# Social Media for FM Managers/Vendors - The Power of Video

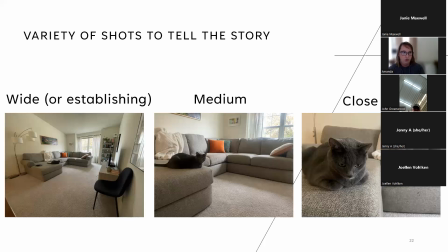between a wide shot and a close-up, because if we cut straight from a wide shot to a close-up, it's a little bit jarring. And so we want to, sometimes we use medium shots just to have something in between, so we're not so jarred. And then of course we have a close-up, which is what we want our audience to pay attention to.
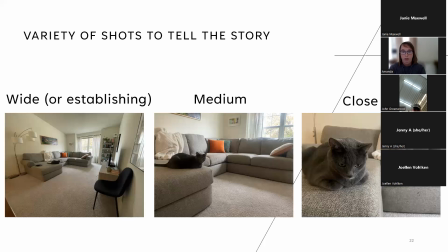This is like, hey, pay attention to this right now. And the audience is not confused at all what they are having to look at and what to pay attention to. And so when you're out shooting, grab these,
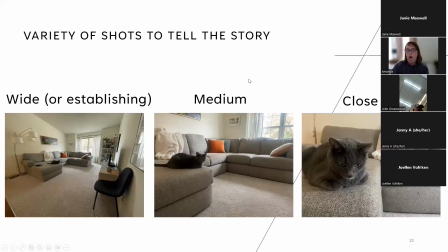to help your, grab a wide, medium, close-ups all the time to help tell that story that you want to tell.
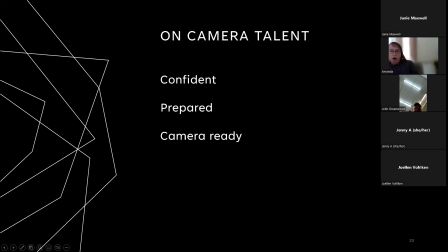Okay, next we're going to talk about on-camera talent. So this could be anyone, this could be you, this could be the people, anybody that you're shooting. When I say talent, talent only really means like the person in front of the camera. It's just a fancy word in the industry to say person on camera.
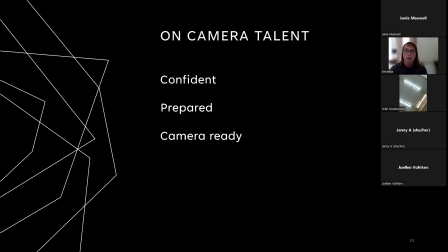And so it's important when you have someone on camera that they're confident, that they're prepared, and that they're camera ready. And when I say prepared, I don't mean like memorized a script. Most of the time when we're shooting other people, they are not, in your line and in my line of work too, they're not professional actors.
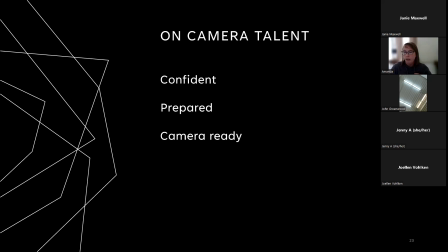They're not reading, they're not well-versed in reading a script without it sounding like they're reading a script. But people tend to do well if they prepare certain talking points and are able to
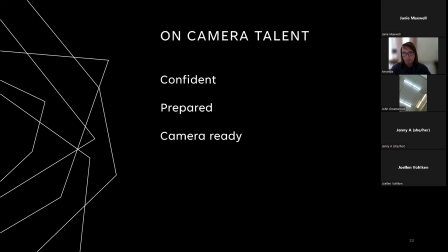be sort of like off the cuff on camera with those kinds of with talking points, like I am right now. I'm not a trained professional actor or really much of a public speaker, but I have certain talking points that I'm going over. And I don't have a script prepared. Otherwise, it would sound like I was reading a script.
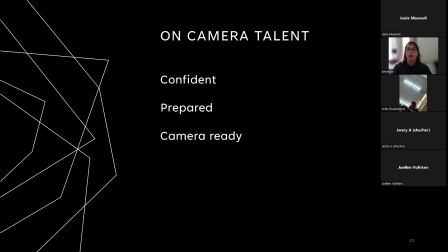And so take in mind when you have talent on camera, what are their capabilities? What are their abilities on camera, and how confident are they? When I say camera ready, I don't mean in like a suit. I mean that they are looking presentable in a way that is not distracting to the viewer.
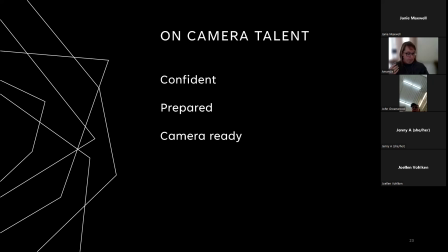I know you all work in either on farms or farmers markets or whatever. So, be in your natural state, but, make sure your hair is a little bit tighter or something.
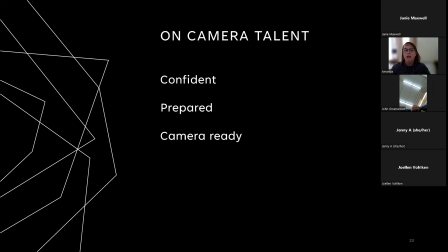That's what I mean by camera ready. It's just being on camera without having something distracting from your message.
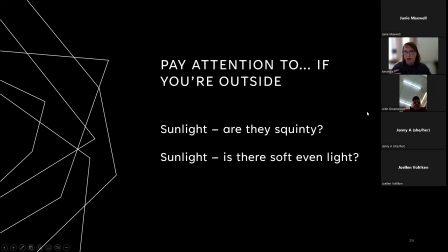A few things to pay attention to when you do have someone on camera. If you're outside, are they squinty? Is the sun really distracting to them? Because that's going to take away from their message. People watching this are going to tell that they're struggling in the sun.
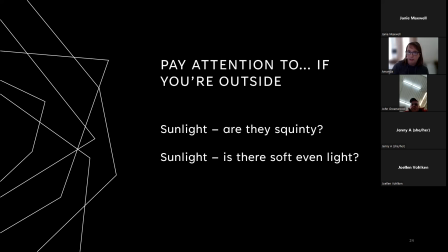How is that? We just talked about how the light is on their face. Is it even? Is it really harsh? Are they distracted by the sun? We want to make sure that our talent on camera is looking and feeling their best, so that they can deliver the message that you've asked them to deliver.
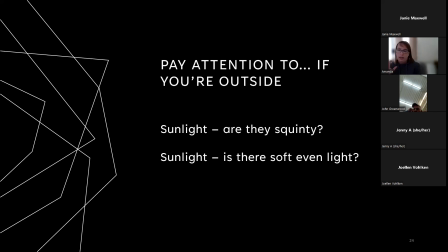One other thing that I want to talk about in terms of sunlight is that sometimes we get a really nice sunny day and you start shooting, and then a cloud comes in and changes your whole lighting game. Luckily, the camera on your phone is pretty well equipped to handle that lighting change,
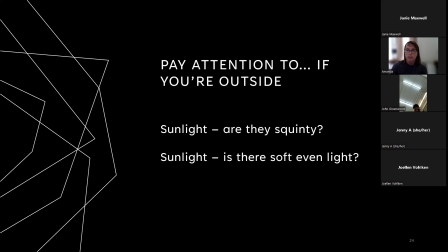but we're still going to notice a pretty significant difference between when a cloud comes in. And sometimes clouds can move very quickly, creating like this instant change, and then it's going to distract the viewer. So pay attention to the sky.